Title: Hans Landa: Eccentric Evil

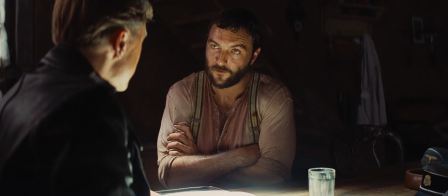This gives the audience fewer distractions so that what we're about to see next can have our undivided attention.
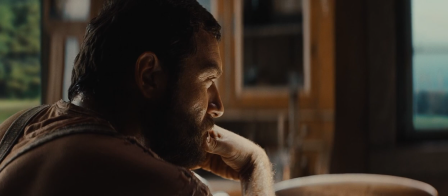As Lapadit recounts Shushana's age attempting to appear calm and unwavering,
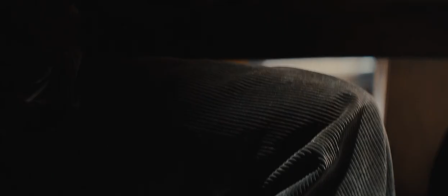we slowly descend below the table and beneath the floorboards where the Jewish family are revealed to be hiding.
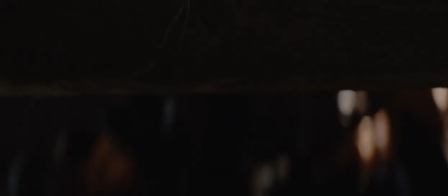Whilst the scene is still far from reaching boiling point, this reveal signals the ticking time bomb to the audience.
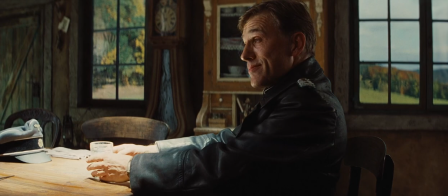Tarantino has turned up the gas on the scene. When Lander begins discussing the searching of a house suspected of hiding juice,
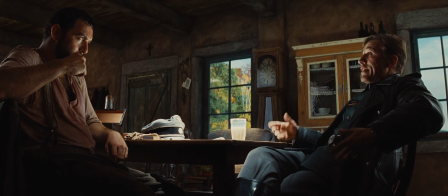it is presented as almost hypothetical as he holds himself in an informal manner, enjoying his second glass of milk.
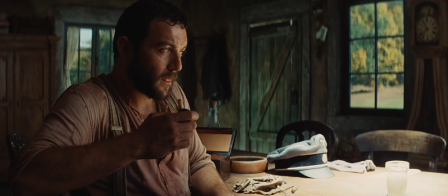However, the circumstances are telling us loud and clear that there is nothing hypothetical about this discussion.
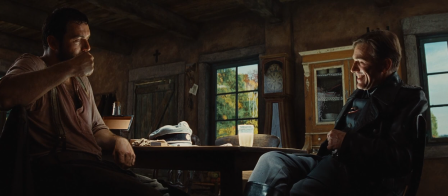Just as Lapidite and the audience are beginning to tense their shoulders,
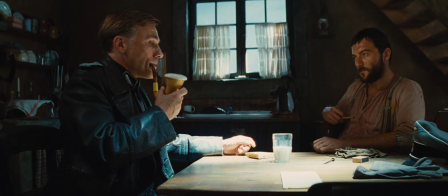we are given a bizarrely timed comedic moment where Lander pulls out a pipe large enough to match his own eccentricities.
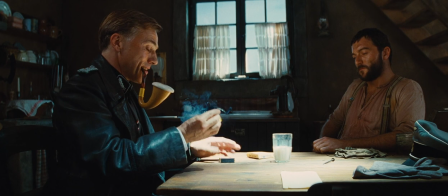On the one hand this may give a moment of comic relief, on the other, we are far enough along the path of tension that it simply forms another power play by Lander.
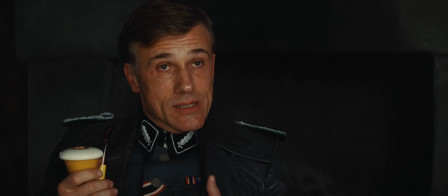From this point in the scene, from the pushing camera movement to the subtle development of the performances of both Lander and Lapadite, it now becomes all too clear where we are heading.
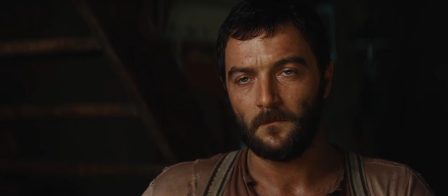The unsettling Cheshire Cat smile of Lander now begins to fade and is replaced by a face of sheer menace.
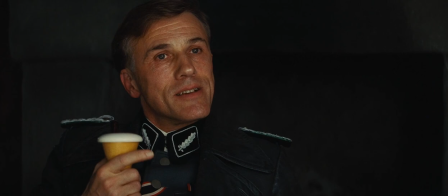I might add also that any information that makes a performance of my duty easier will not be met with punishment.
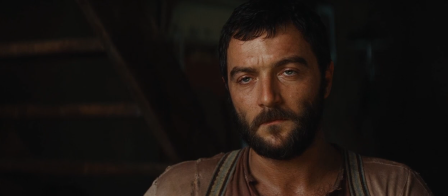Actually, quite the contrary, it will be met with reward.
As Lander presents the two choices of actions that someone harbouring enemies of the state has,
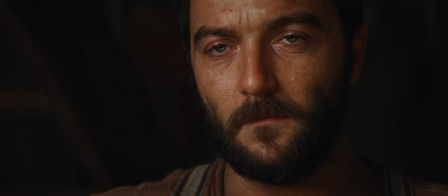we can see clearly here through Denis Menachet's delicate performance with his eyes, that Lapadite is close to yielding to the Colonel,
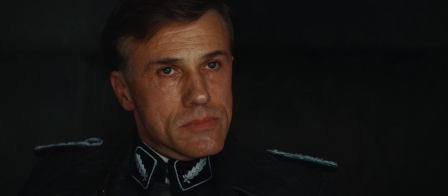as his expression becomes one of resignation to the inevitable question.
You're sheltering enemies of the state, are you not?
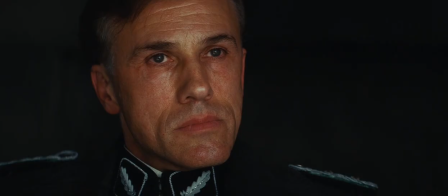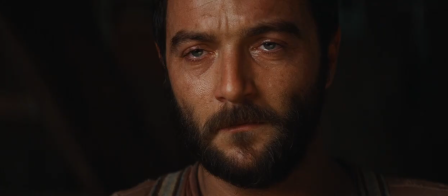The tension is almost unbearable as Lander's facial expression becomes a thinly restrained mask of rage now that his suspicions are confirmed.
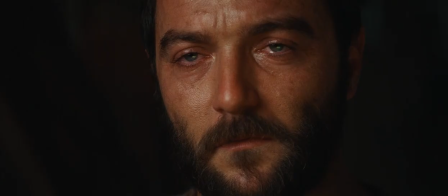The climax of the scene is aided by the terror-inducing, shriek-like strings from the score, which
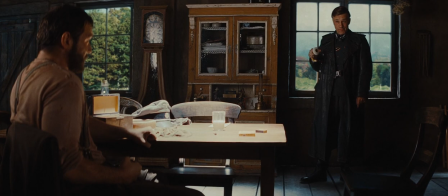serve as a well-earned musical addition to an otherwise music-free scene.
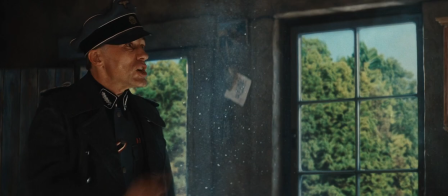This 20-minute opening chapter is superbly crafted and acts perfectly well as its own self-contained short film.
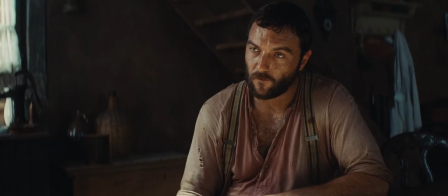An essentially two-person scene, comprised almost entirely of dialogue, is testament to the auteur,
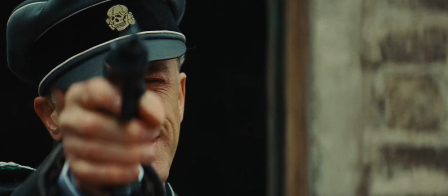but specifically to Waltz and his performance of Hans Lander,
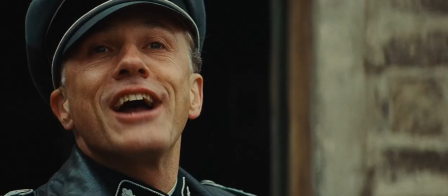whose range of eccentric theatrics are on par with his depths of depravity and evil.